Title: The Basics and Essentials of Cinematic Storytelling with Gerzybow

Now, that right there, it kind of sparks a little curiosity to the audience. It creates this kind of wonder feeling, kind of like what.
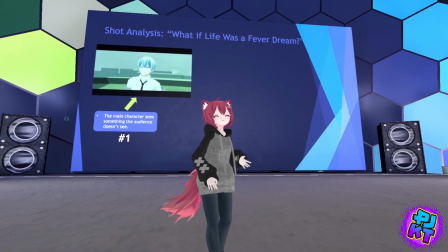513s
Kind of makes us wonder, like, what exactly is this guy looking at? And so then this is followed by a camera movement, an arc kind of camera movement,
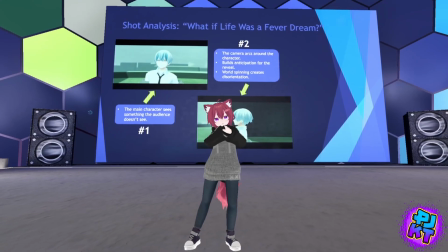522s
where the camera starts to orbit around this character,
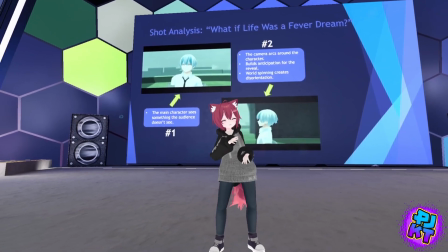525s
followed by a hit sound effect with like a little bass drop sound effect to kind of indicate that there's a sudden change in the tone,
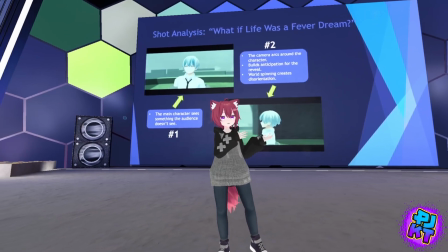533s
a change in the atmosphere. And so this move right here, it kind of builds anticipation for this big reveal.
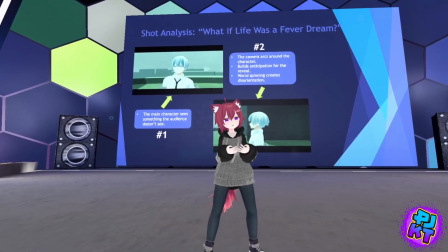542s
We still don't even know what this guy's even looking at yet, and yet this movement creates this world-spinning kind of feeling.
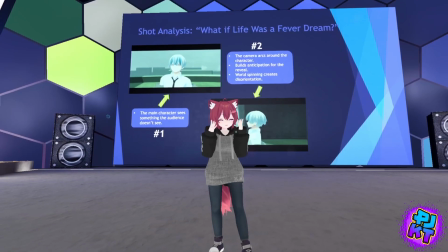549s
It creates that feeling of disorientation to really get into this character's head to feel like, whoa, what is this guy feeling right here?
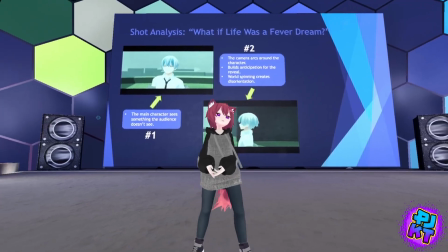555s
And then ultimately, it all culminates in the big reveal,
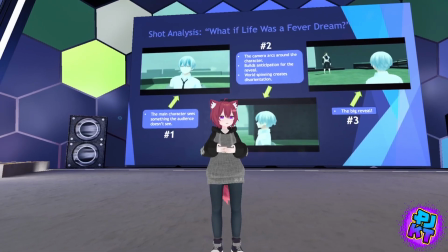560s
where we went from a kind of like a medium close-up of this character to a over-the-shoulder shot,
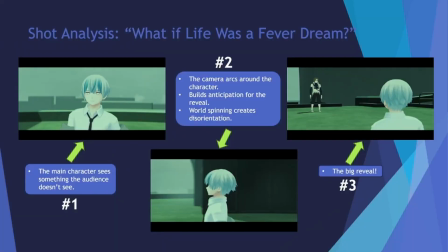567s
where now we see who this character's looking at, who is he looking at, and then you hear that bram sound effect to give off the feeling that something's not quite so right about this guy. And then boom, you got it. And right there with a combination of both visuals and a little bit of sound design here and there,
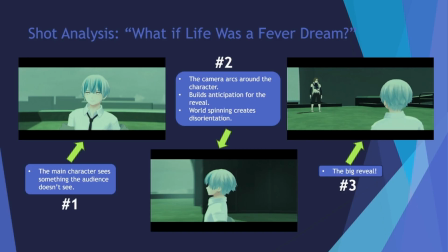585s
you have a shot that just at the end of the day just feels really, really just like emotionally kind of engaging and a little bit suspenseful too.
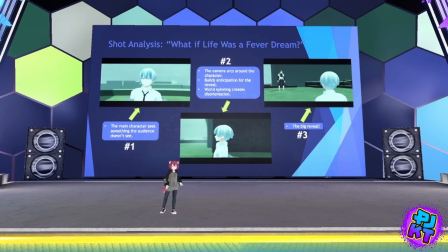595s
And actually, to kind of backtrack a little bit,
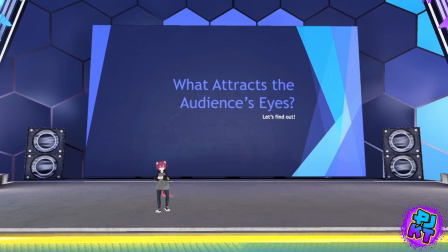600s
some of the most scary or terrifying or even the most hilarious moments in a film
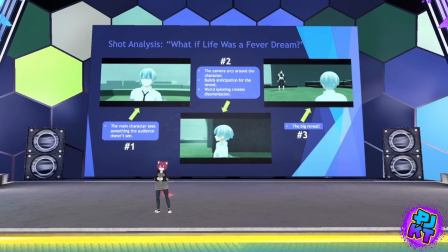607s
isn't always what the audience sees, but rather what the audience doesn't see. And so, speaking of what the audience sees, we're not going to go over what attracts the audience's eyes.
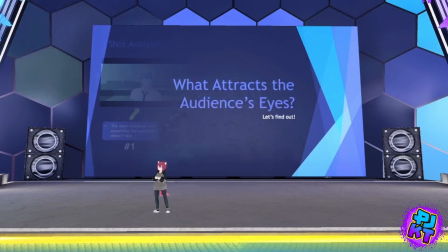620s
So, how do we really go about controlling where our audience is looking? Well, there's a few ways you could do about it. So here, let's jump in, we'll find out. So, to kind of kick things off, we have the brightest part of the image.
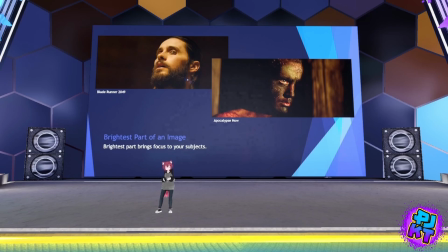635s
So this kind of goes without saying, but however, the brightest part often likes to bring focus to our subjects. Some of us we like to look at bright and shiny things. But yeah, having a subject that is well lit often draws our eyes towards that subject.
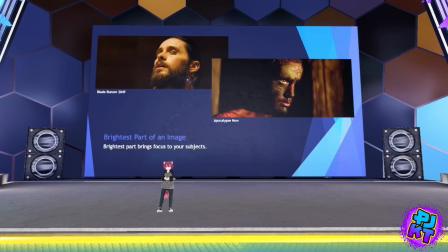652s
Mm-hmm. And so contrary to brightest part of the image, we then have backlighting, or the darkest part of your image.
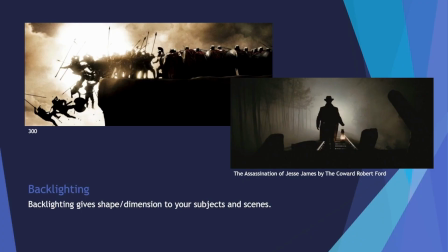661s
Now, so what's really nice about backlighting is that you're able to use light as a way to kind of give shape and dimension to your subject, and that can be in a lot of ways too, whether it be through something like the sky, like in this example from 300,
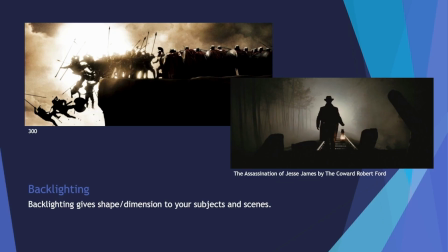677s
or maybe it's a train at nighttime, kind of like this example from Assassination of Jesse James. So really being able to kind of use lighting to your advantage as to how you want to shape your subject and in order to bring attention to where you want your audience to look.
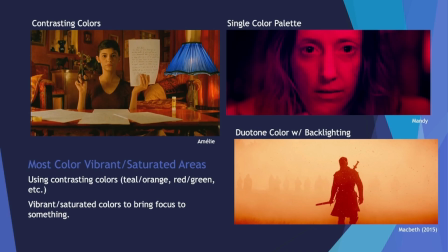695s
And so next up we have colors. Now there's actually a lot that kind of goes into colors, but without getting too complex about it, a lot of it comes down to really the most vibrant or saturated scenes of your shot,
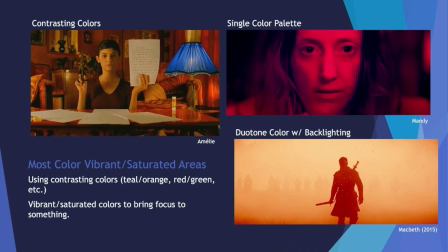709s
and using things like contrasting colors, being able to use things like teal and orange or red and green,
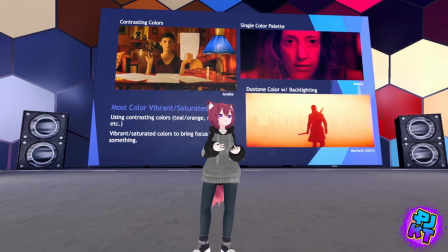715s
and as well as taking advantage of using vibrant or saturation colors to bring focus to something.
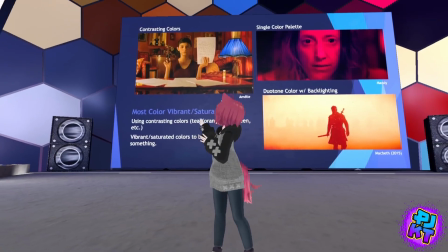722s
So take for example this shot here from Amelie.
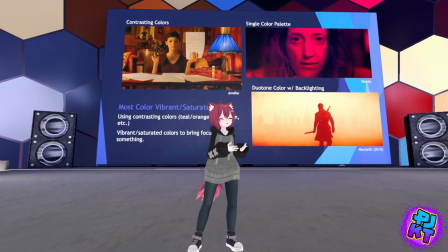725s
You have a lot of orange and a lot of orange in this shot, and yet here you have this really vibrant like blue lamp right there.
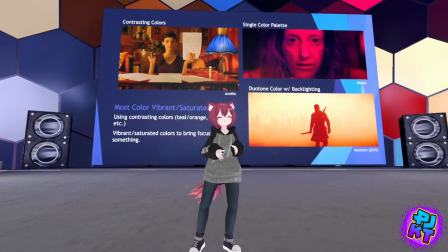733s
It kind of just stands out a lot, right? Almost kind of draws your eye towards that lamp. And yeah, so there's different ways you could do it, whether it be through contrasting colors.
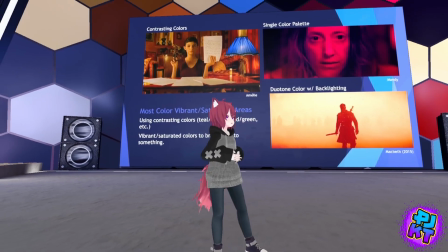741s
You can also use a single color palette, like in this example from Mandy right here,
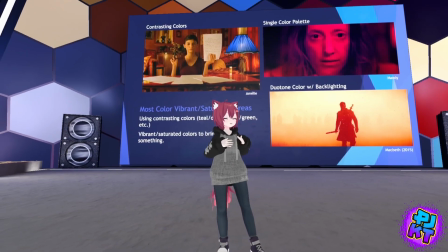745s
where everything is just like so red to really kind of match the tone of what your scene is about.
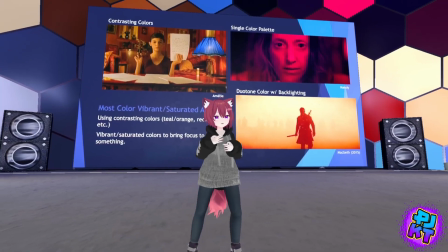751s
And you can also get creative with it too.